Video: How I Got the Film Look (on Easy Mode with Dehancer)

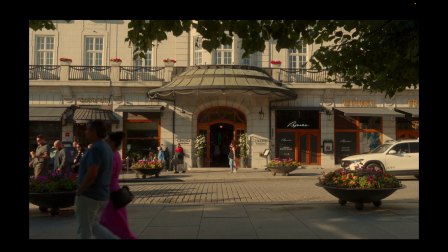351s
I mean, I could leave it at this, but there's more to it than just this and
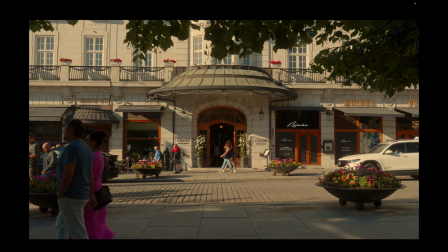358s
what i want to do to create this vintage vibe is to add this film profile it's the kodak vision 3
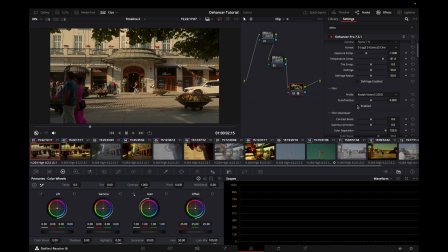367s
250d all right and before and after you can see you lose a little bit saturation you
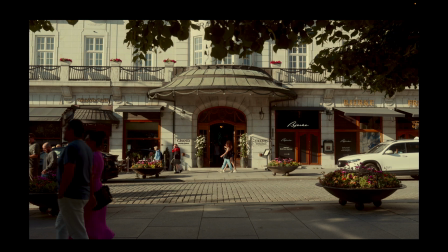373s
lose a little bit of warmth and it gives it another you know character to the image which i really like but i feel like i need more saturation and more warmth in this image to make it pop and look better to fix that
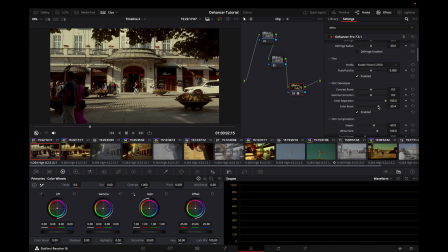386s
we can go in here and add more saturation let's drag it up to 70 i think that's a good number you see it's looking way better already okay so next thing i want to do is to
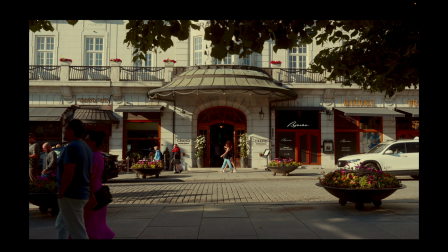401s
brighten this image up by fixing the whites a little bit so i
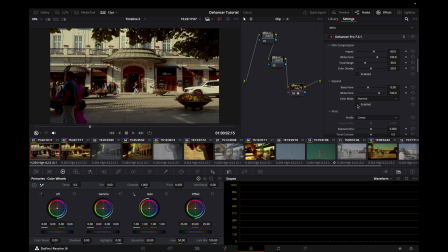405s
can add enable this this one right here enable it and drag the whites
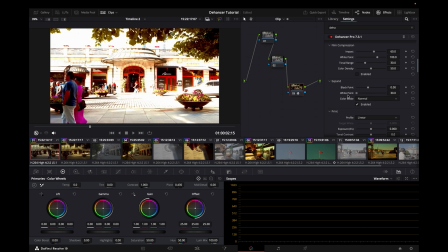410s
if i drag them all the way down you can see to
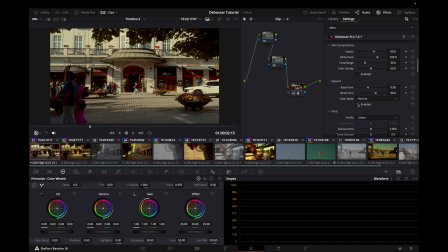414s
90 right oops before and after using this not sure if you can see it but
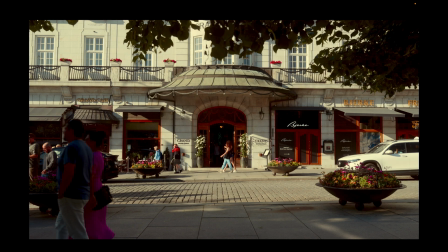421s
before after before after as you can see this is a little bit too magenta for my taste right so i gotta go up here to um the input panel and drag maybe this to the warmer side all the way
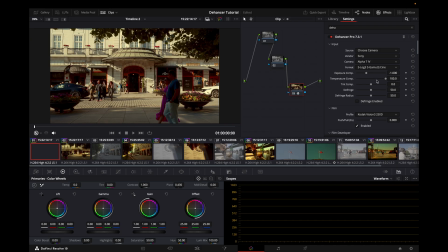437s
as you can see it's warmer and then I can drag the tint a little bit down to the green side and what that is doing it's removing that
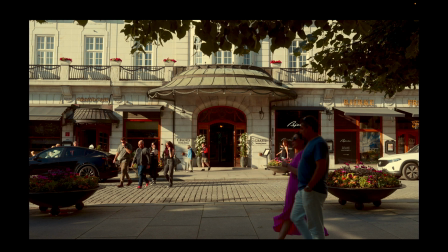448s
magenta that I don't want and this is just a stylistic preference of mine see before and after before and after I mean you don't have to do it but I think it looks good next thing I want to do is to go down here and if you see this color head you can see that you can drag the yellows the blues and it's basically a way of doing split toning if you know what that is let me enable it here you can drag this to the left you can add coolness but I wanted this image to look warm and moody you can leave it at 31 I think that's a good number so as you can see
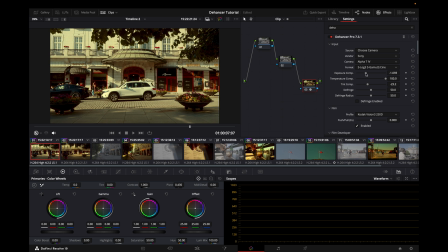486s
it's looking good but what I want to do next go up here and drag the exposure further down just a little bit more like like this
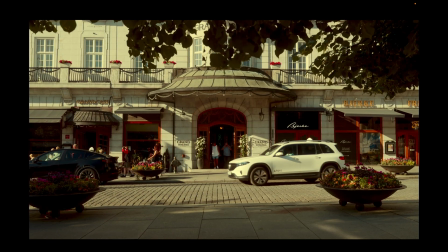494s
yes i love this look for me this is perfect i could have left it like this but we're not done yet next thing i want to do
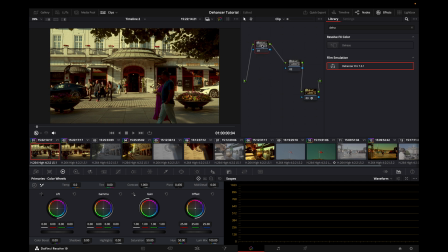503s
is to use the first note this one right here make sure to hit this and go down here this is where you get all the masks and stuff like that you can add this shape mask this is a beautiful mask but you have to expand it a little bit like so like this and then you can go in here to the primaries and go to the offset and as you can
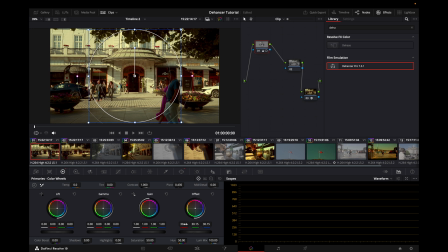528s
see you can drag this up all the way to 30 boom right and boom this is how it looks really really nice already but what else we could do is to drag this gamma correction
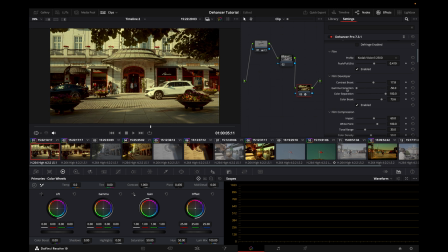543s
down as you can see it's it's basically adding more contrast in
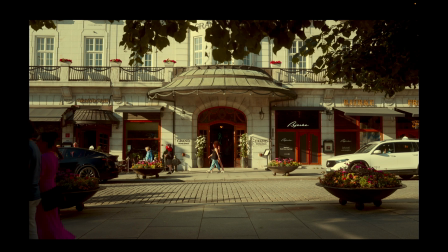548s
a different way yeah this is looking really really nice so what we can do next is
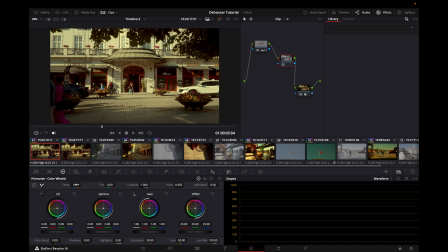553s
to go into the second node here and add a little bit of more of this warmth
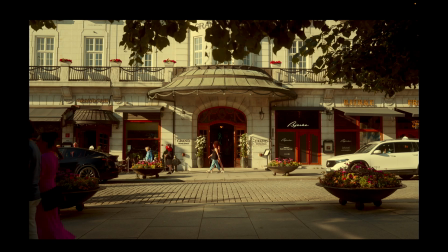557s
in this image like so yeah this is looking
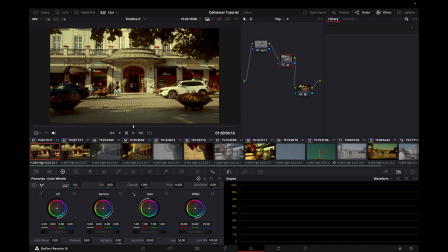562s
amazing let's see before and after before this is
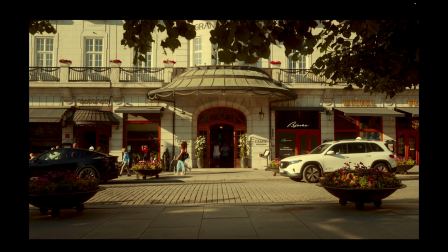567s
with the warmth from the temperature slider and this is without it's a little bit cooler a little bit warmer i like the warm look so i'm gonna leave it at
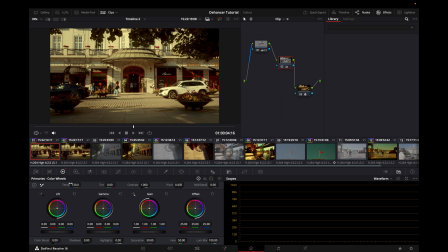576s
that so that is exactly what i did here i added this temperature slider to the right 120 on this note like this um so yeah that's basically it when in terms of the color grade but to make this stand out even more you can add bloom boom before and after but it's too much i don't want it to be too crazy i like it when it's subtle